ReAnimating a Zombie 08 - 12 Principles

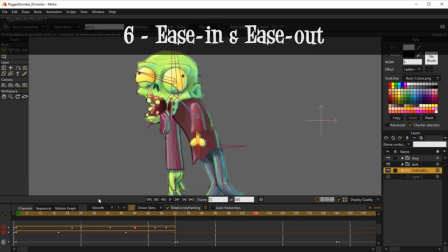16:24 On even, for instance, automatic motion of the tongue. For instance, it eases out because if we run this automatically,
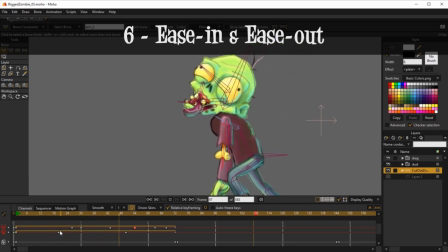16:34 see, it comes to a full stop very slightly.
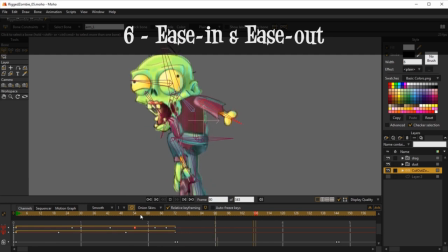16:40 It doesn't suddenly stop. Okay, there's an easing out of the motion. It's not. It doesn't suddenly freeze. Okay, so that's easing in and easing out. Just starting slow and ending slow, making the faster motion be in the middle.
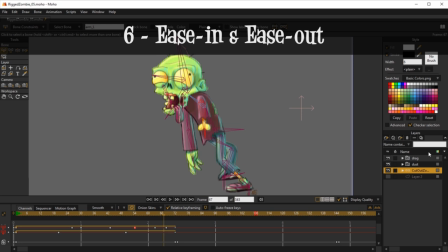16:56 Okay. Again, that is to represent the law of inertia. Again, it's very important in animation. Now, next principle. Principle number 7, the arcs.
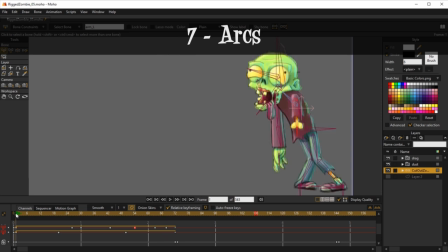17:11 Okay, the arcs, we can see them clearly in the waist.
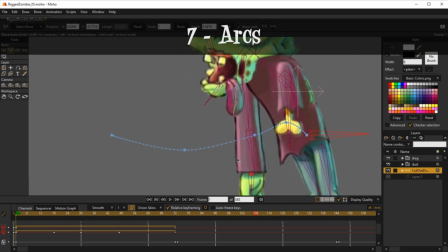17:18 There you go. See those arcs there? I actually mentioned this while we were animating.
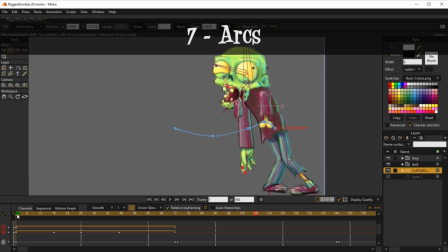17:24 Mind those arcs. Organic motion always works in arcs or circles. It doesn't come to an abrupt, sharp edge here on the motion.
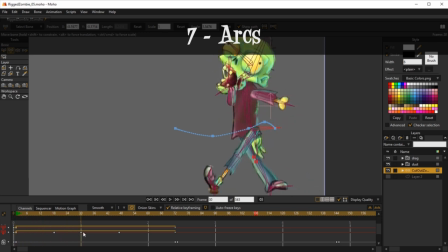17:37 You can see the waist going up and then going down, always flowing because it's something organic. Okay, and then it just goes into that one. Okay, so it's just a wave motion.
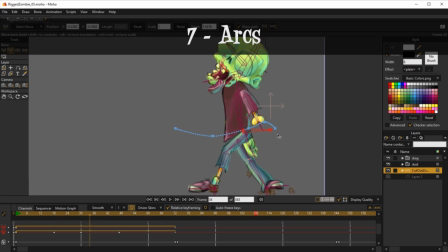17:53 Those are the arcs. You don't have arcs in very few motions. For instance, if you're doing a punch, a karate punch, it's a very quick motion, very abrupt motion, because it's supposed to be violent.
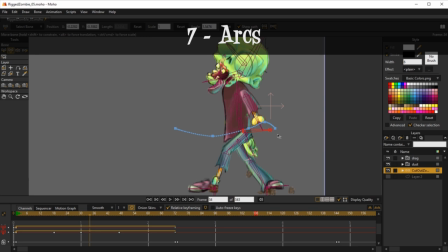18:12 So that smack, it's like from one frame to the other, you don't have an arc, you have a straight line. Okay? Other than very specific motions like that, you always have arcs. Let me see, for instance, here,
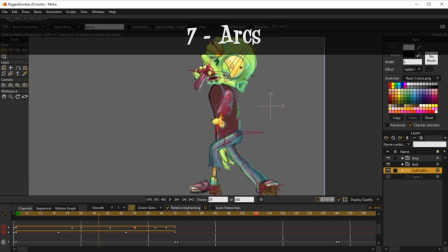18:30 where can I show you something else that's moving?
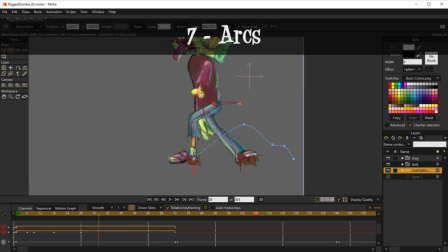18:38 The main one. So, okay, here we go, the foot. Again, see arcs. It arches up, it's a little wave, and then a big wave. Okay? Always do this flowing, like it doesn't.
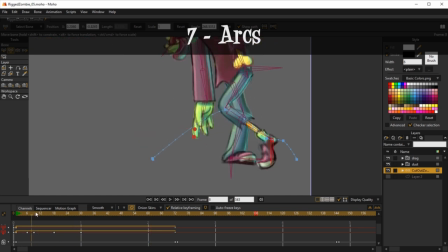18:54 Let me break it so you see what I mean by it being weird. Like, for instance, if we move this one like this, and this one like this.
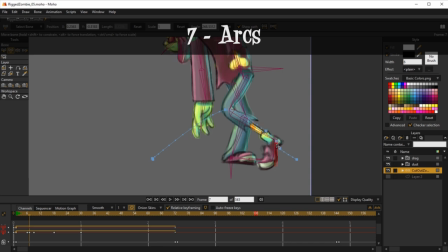19:16 Actually, let's make it a straight line. Like if I make this really straight line, see that the computer automatically tries to make it a straight a curve,
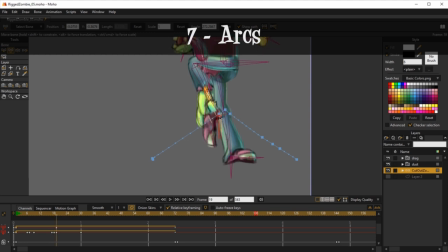19:32 and that's what you should go with because it's set to smooth here, smooth. Okay, you can make it linear. Oh, actually, yeah, we can do that. I mean, just delete those keys, and we can make it linear. It's easier to do so.
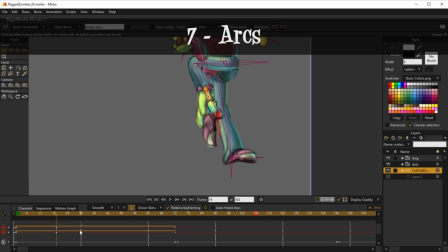19:49 Let's just have these deleted and all of this and make these frames linear, and you'll see exactly what I was saying. But in the change linear.
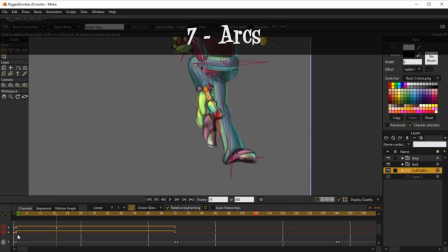20:03 There you go. And linear, I'm just hitting the right mouse button to bring up this. It's the same thing as going into here and just hit linear. And now,
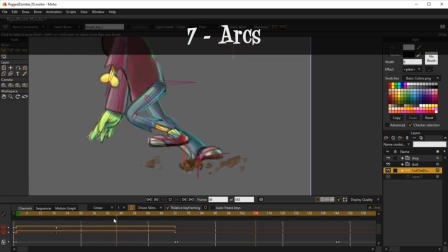20:19 see what that did? That just doesn't feel good at all.